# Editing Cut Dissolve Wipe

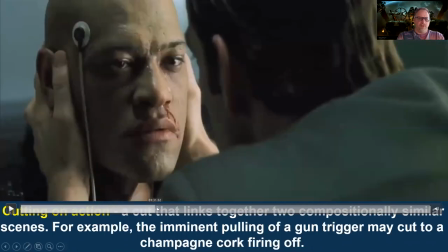(24:50)
Take two, one half, there.
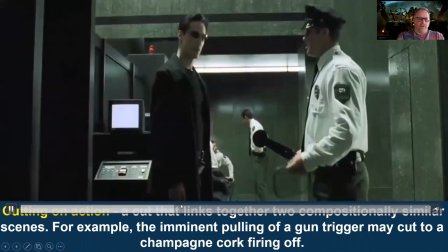(24:55) Shit! We went right past it.
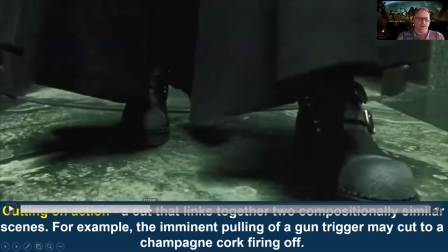(25:01)
right about here.
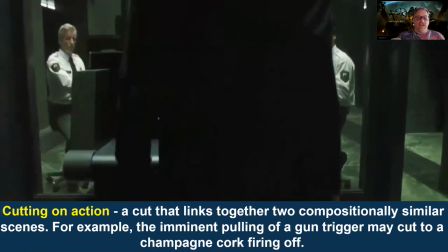(25:03)
So this is when he's actually starting to shake the head of Neo, or of Morpheus, to make sure that he got to have the code.
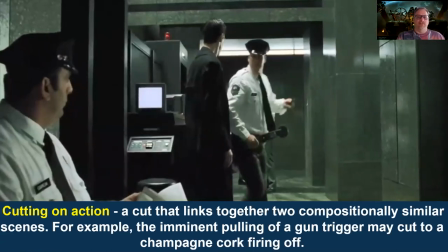(25:11)
And that banging actually becomes the music for them coming in to do the violence. We will have something called a J-cut.
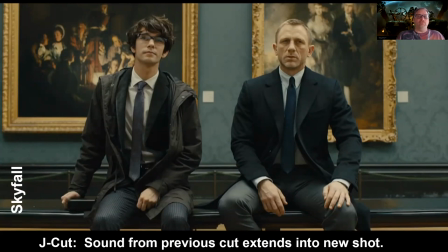(25:19)
Now, I will not focus on this, but I just want to make sure that you know what a J-cut and an L-cut are. A J-cut is when you have the sound from the previous cut extends into the new shot. It almost acts like foreshadowing, like you see here in Skyfall. So it's a very effective use of sound.
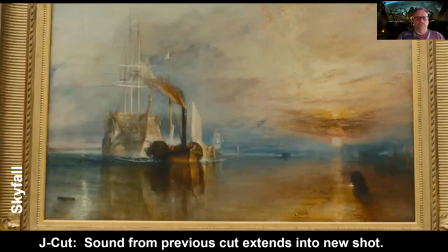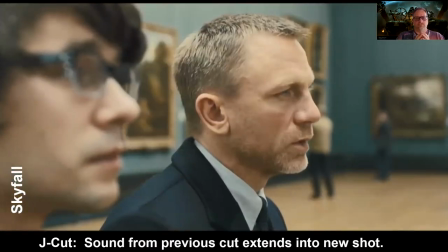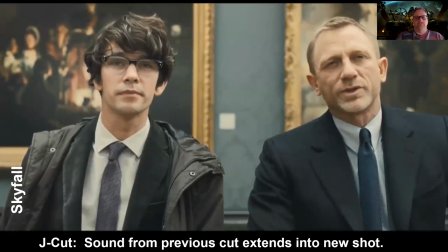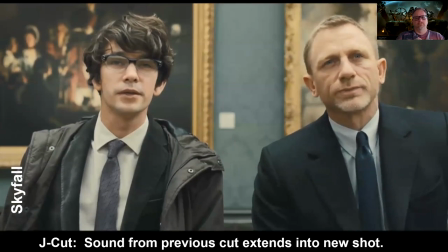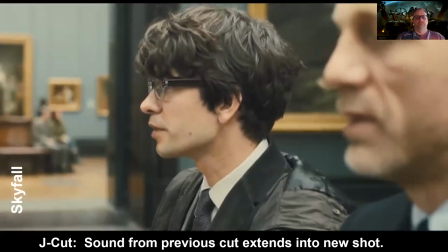(26:24) Damage on my laptop sitting in my pajamas before my first cup of Earl Grey than you can do in a year in the field.
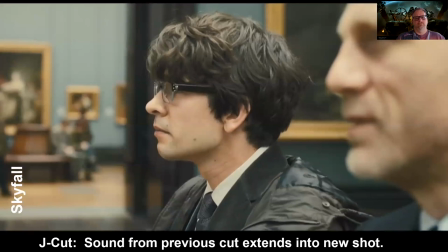(26:30) Oh, so why do you need me? Every now and then a trigger has to be pulled.
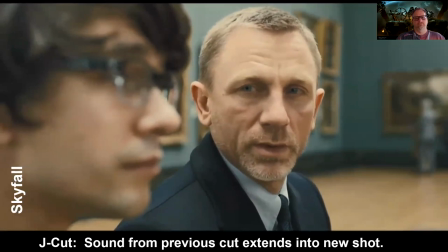(26:35) Or not pulled. It's hard to know which in your pajamas.
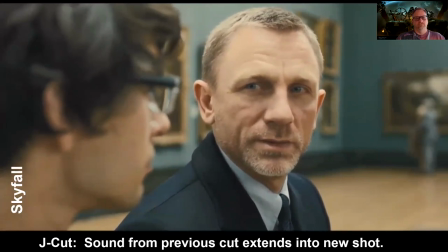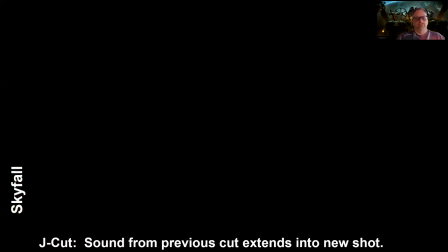And so the J-cut is when sound from a previous cut at the beginning of that continues on where you hear the gunshot that comes in, and then they continue on into the comic.
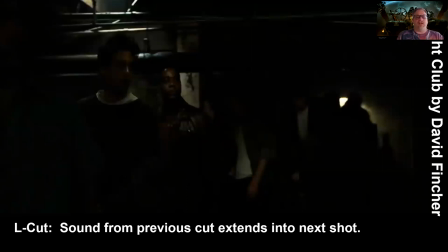(27:02)
The L-cut is exactly the opposite. The sound from the previous cut extends into the next shot, as we see here from Fight Club.
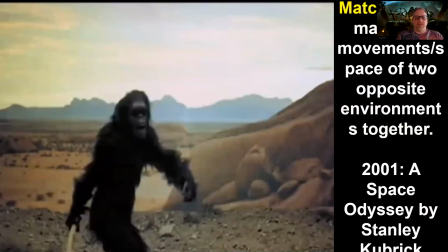(27:09)
Now, when we do match cuts, matching cuts are movements, pace of two opposite environments together. So in 2001, we've already seen this cut before, this ape or chimpanzee is going to throw
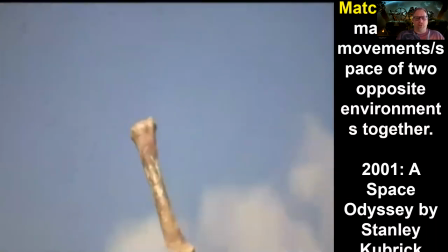(27:22)
the bone, the first tool mankind ever invented from millions of years ago, showing our evolutionary roots, and it's going to convert into our modern day tools to see the world.
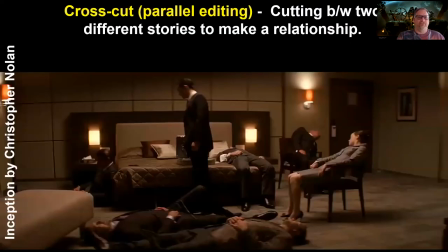(27:31)
So that's called a match cut or matching on action. We also have cross cuts. Cross cuts are the idea when we have two different stories that we want to make a relationship to. No, these are all different types of cut.
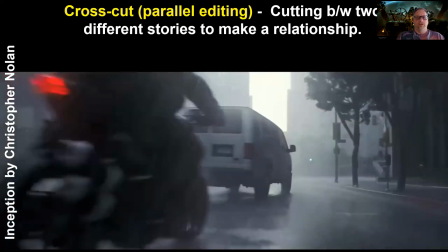(27:45)
I said that was the most common form of cutting out there. So no, we're cutting back between two different scenes.
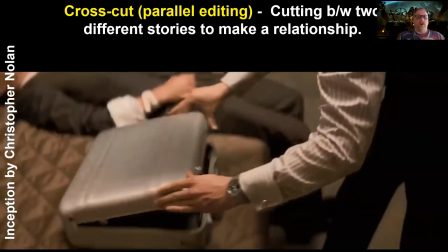(27:53)
So we can call this cross cut. We also can call this intercutting.
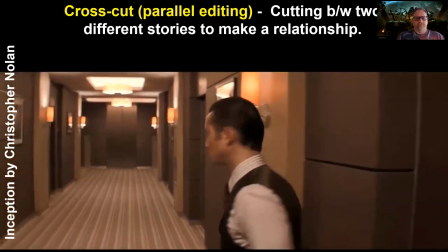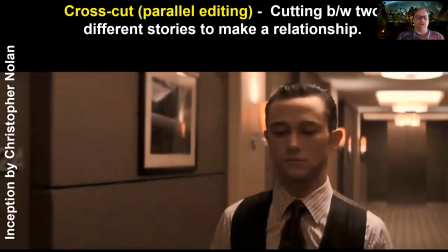(28:03)
So if you don't know, this is from Interstellar by Christopher Nolan. Or I'm sorry, Inception by Christopher Nolan.
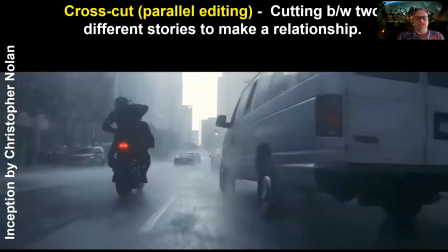(28:11)
Interstellar was also his. But you see how we're going back and forth between two different actions.
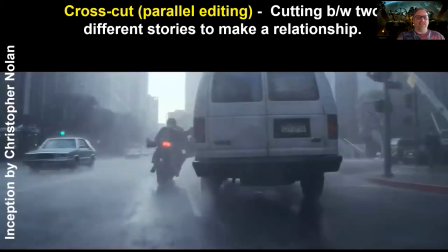(28:16)
Right? We're showing that these situations somehow are related.
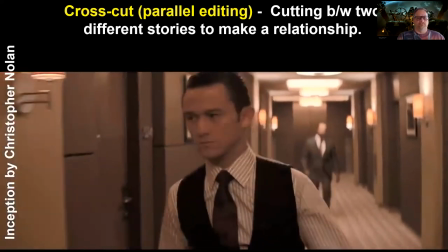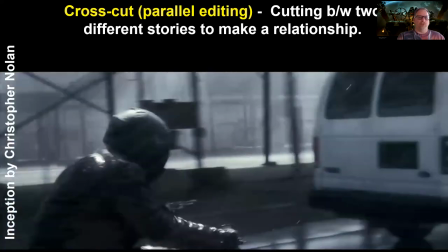(28:28)
Now we have two fights at the same time going on for control, basically, of the dream world versus reality.
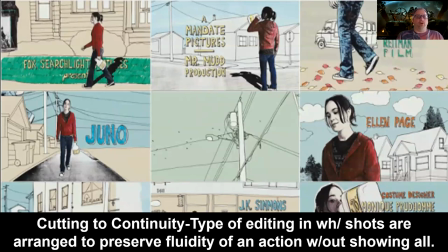(28:35)
All right. The most common form that we're going to see when we cut is called cutting to continuity. And so this is simply, and we use this in every film, it's the type of editing in which shots are arranged to preserve fluidity in action without showing everything at all.
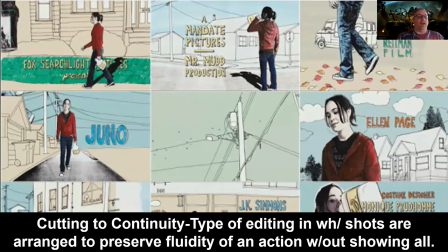(28:49)
I had mentioned this before. Let's say we wanted to talk about what I did today. My life is pretty boring on a daily basis. I got up. I showered.